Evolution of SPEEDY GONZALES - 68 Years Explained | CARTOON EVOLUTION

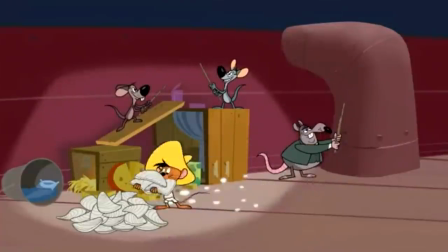(16:28)
The designs, character personalities and overall tone took influence from the zany screwball films of Clampett and Tex Avery,
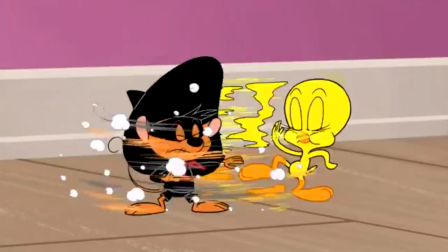(16:35)
bringing Speedy back to his more manic and over-the-top personality. His appearance is once again more stylized.
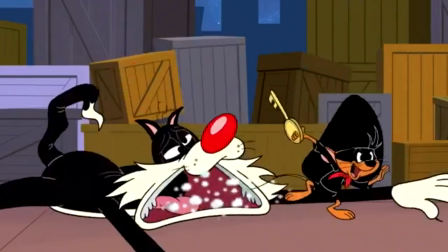(16:42)
In this episode, he goes on an adventure with Sylvester and Tweety.
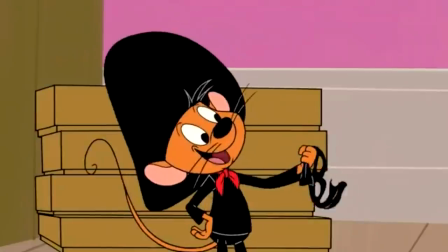(16:46)
He's first teaming with both and appears in an all-black attire in reference to popular Mexican bandito Zorro.
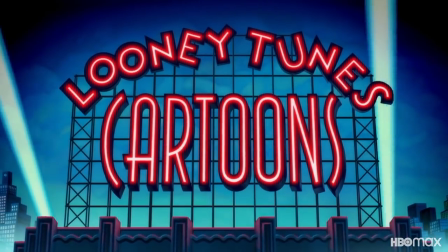(16:54)
As of 2021, Speedy has only appeared in one of the current Looney Tunes cartoons,
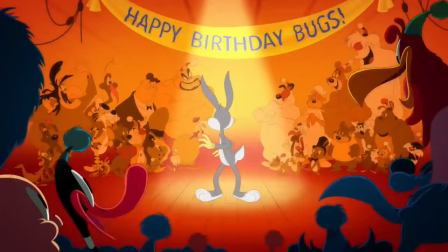(17:00)
Happy Birthday Bugs Bunny, a YouTube short designed to celebrate Bugs' 80th anniversary.
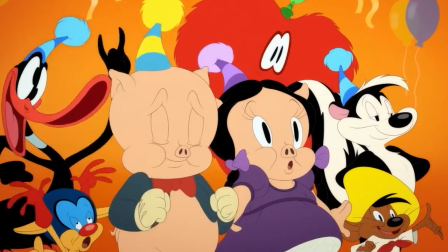(17:06)
Here, he appears in a classic era design in a blink-and-you'll-miss-him cameo, as first as Speedy himself.
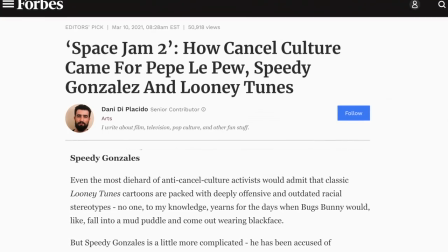(17:13)
Though he's come under fire again recently by some who've called him out for being politically incorrect,
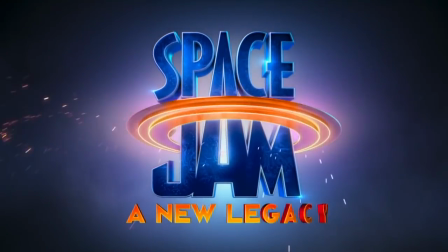(17:19)
Speedy is set to appear in 2021's Space Jam sequel, A New Legacy, where he'll be given a more significant role on the Toon Squad,
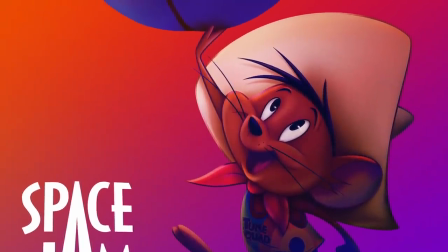(17:27)
even prominently gracing one of the film's character posters.
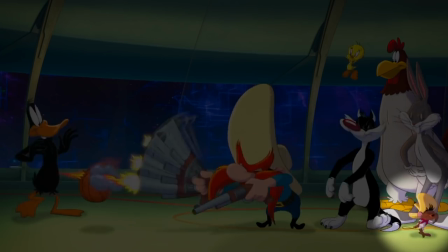(17:30)
Throughout the film, Speedy will be seen in both a traditionally animated style and a 3D computer animated style.
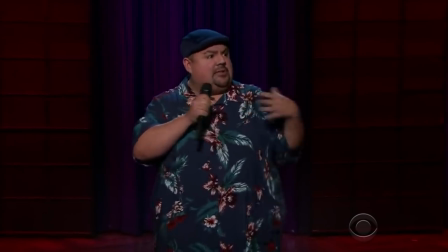(17:37)
Here, he'll be voiced by famed Mexican-American comedian Gabrielle Fluffy Iglesias.
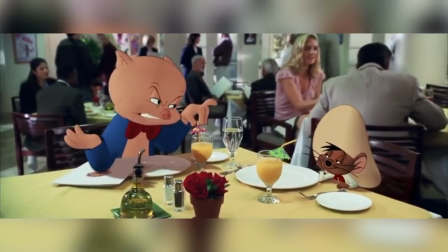(17:43)
Where Speedy will go next is not completely certain.
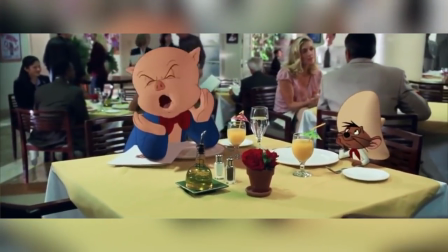(17:46)
However, since 2010, there's been word of a potential live-action animated Speedy film in the works.
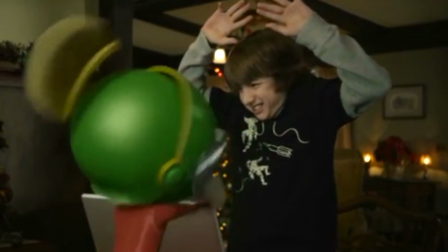(17:52)
While many prospective loony movies have failed to find realization in recent times,
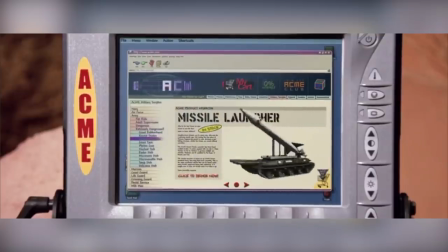(17:57)
the late 2020 announcement that the long-gestating Coyote vs.
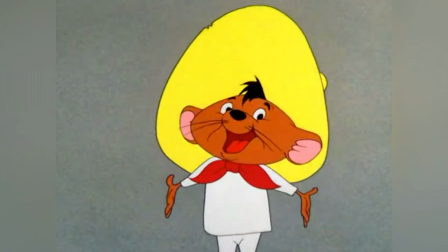(18:02)
Acme is finally headed for production gives us hope that our favorite little mouse will live to race another day.
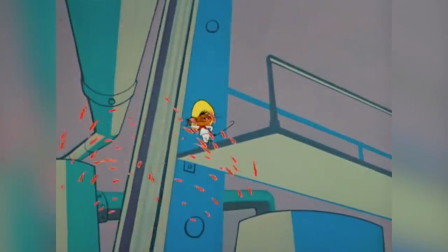(18:09)
And at that, I'm throwing it over to you. I want to know what is your favorite Speedy Gonzales short and appearance.
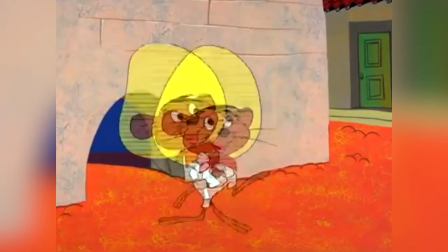(18:16)
Fire away down in the comments below and let me know your thoughts.
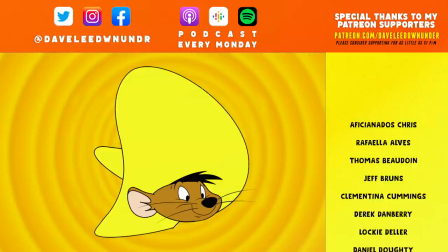(18:20)
Hey everyone, if you haven't yet, smash that big old subscribe button up on your screen to keep up to date with all my content and hit that like button down below. Also, don't forget to check me out on social media and please consider supporting me over on Patreon for as little as a dollar a month for exclusive videos, early access content, and to get your name up on the screen. Thanks again for watching.